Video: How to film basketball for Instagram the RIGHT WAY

Hey guys, I'm Ich, I've been a sports videographer for over 15 years and during that time I've
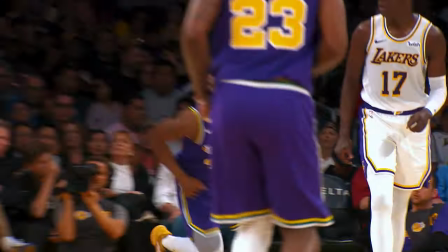filmed a lot of basketball both at the NBA level and the international level.
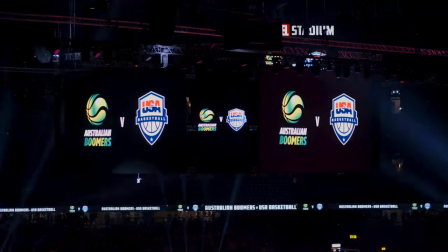And today I want to move away from the content that I typically produce for jumbotrons and big projections and instead focus specifically on Instagram. So if you enjoy producing basketball mixtapes for the gram, this video is literally made for you. I'll be sharing very valuable tips that will help improve your game straight away and have you producing super creative content for Instagram in no time. So let's start right now by grabbing a camera and going through some shooting tips. All right, first thing first, actually, you know what? I don't think I've ever produced content specifically for Instagram. So, I guess I'd be pretty much talking out of my ass if I was telling you guys how to do it. If only I knew someone who was an expert at producing professional basketball content for the gram. Oh, wait a minute, I do!
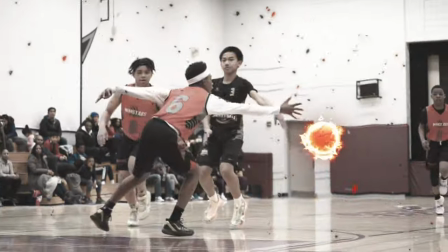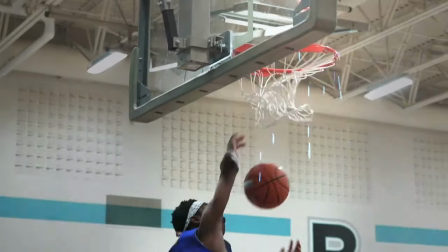Thank you so much for having me on the channel, E! Hi everyone, my name is Peter Sorelis, I'm a videographer and editor from Toronto, Canada.
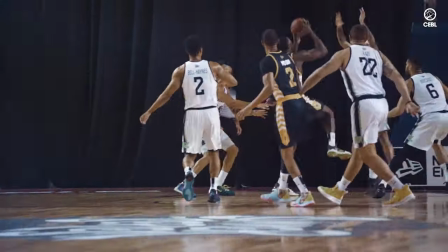I specialize in sports work, specifically creating basketball videos, which I do full time for the Canadian Elite Basketball League as a videographer and editor on YouTube.
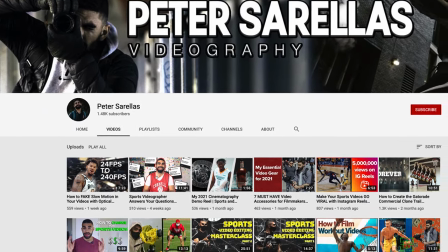My channel is just my name, Peter Sorelis, so you can go subscribe there if you want to see more videos like this where I give you tips to the camera and go through some editing tutorials.
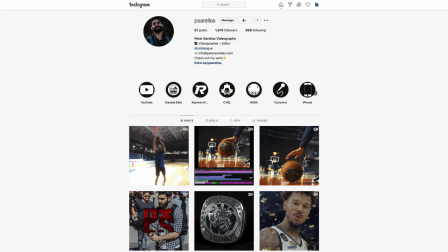And if you want to see some of my professional work as a basketball videographer, you can follow me on Instagram, that is at psorelis. And today I'm going to be using my expertise from the sport media field to go over some of the techniques that I use when I'm filming basketball and
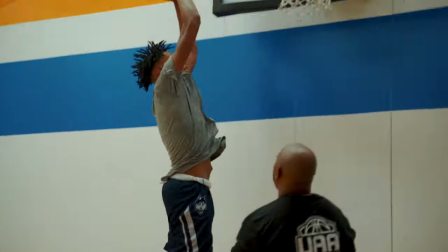things that you should keep in mind if you're out in the field filming a basketball game or a practice specifically for posting on Instagram.
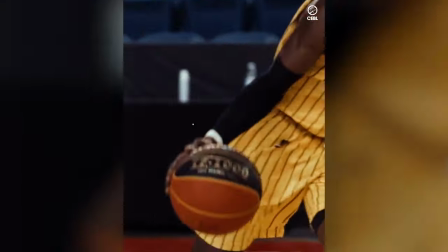All right so now we're going to talk about some tips that you can take when you're shooting basketball games. These are all things that I do when I'm filming basketball videos and I think that it adds to my style for videos that I post on Instagram and really makes me stand out from the crowd. So the first thing that I like to do when I'm filming basketball videos is I always shoot wide like I shoot wider than I would think I
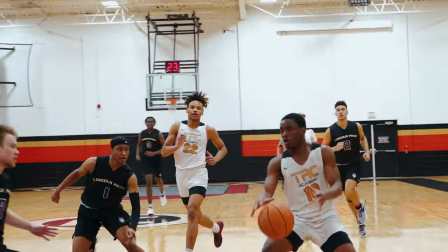have to shoot and the reason for this is one basketball is a very fast game people are going up and down the court very quickly there's a lot of sudden cutting and movements so if you're not shooting wide you might get a player that goes slightly out of frame which can make it more difficult to center
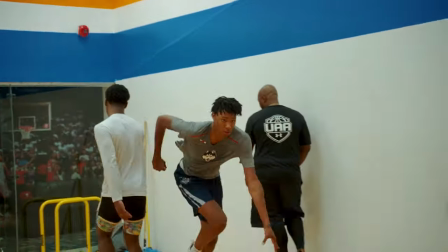your shot and cut clips together later when you're editing and two sometimes I like doing the stabilization effect and you usually need
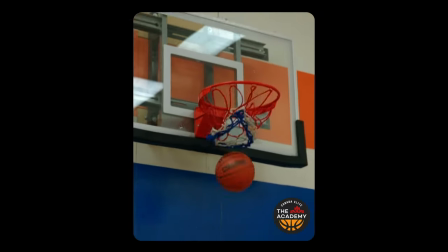extra room around the edges when you're doing this effect so by shooting wider you're gonna have that room around the edges to play with effects like stabilization. And if you shoot too tight, you're just not gonna be able to execute that type of thing. So always shoot wide, or at least a little wider than you think you have to.
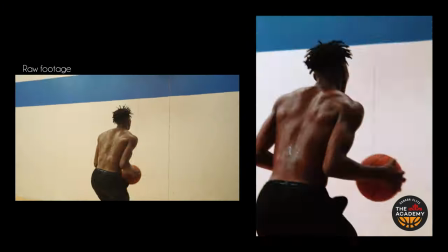Another technique that I love to do when I film basketball is over cranking my shutter speed. So over cranking is when you use a faster shutter speed than what you typically should be using to create less motion blur in your image. And I like doing this because I find that sometimes when I'm filming basketball videos,
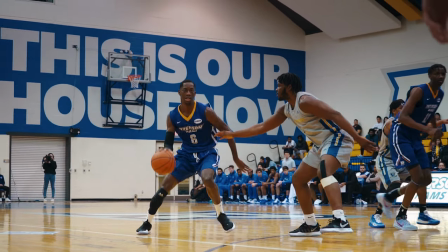it's a little bit too blurry if I use the shutter speed that I'm supposed to be using because the players are just moving around so quickly.
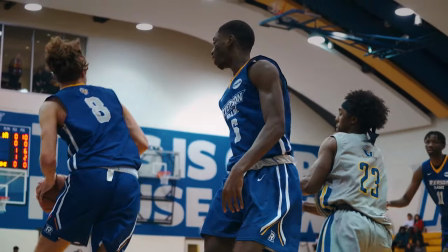So by over-cranking, I get a clearer image where the players have sharper edges around them.
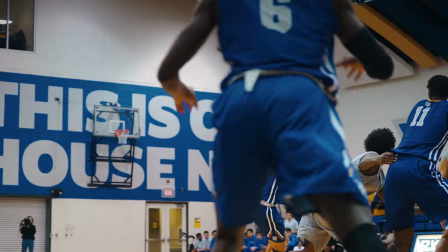It's not as blurry. You can really make out what's happening. I'll over-crank when I'm shooting 120 frames per second from one over 250
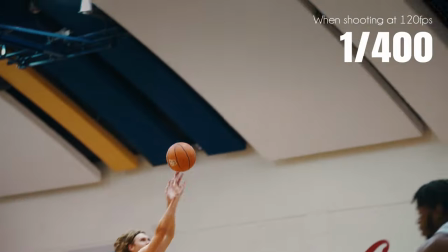all the way up to like one over 400 just so you can really make out the movement of all the players.
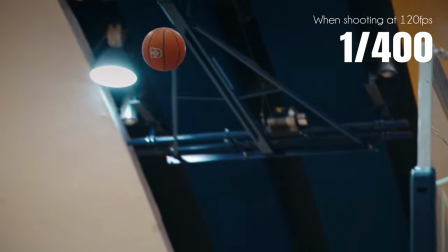And if I was ever shooting in 4K 24, which I don't usually shoot, I usually shoot my basketball videos in slow motion, but say I was going to shoot 24 frames per second, I would probably over crank from one over 50 all the way up to like one over 250, because I'm not really concerned with how realistic the motion blur looks.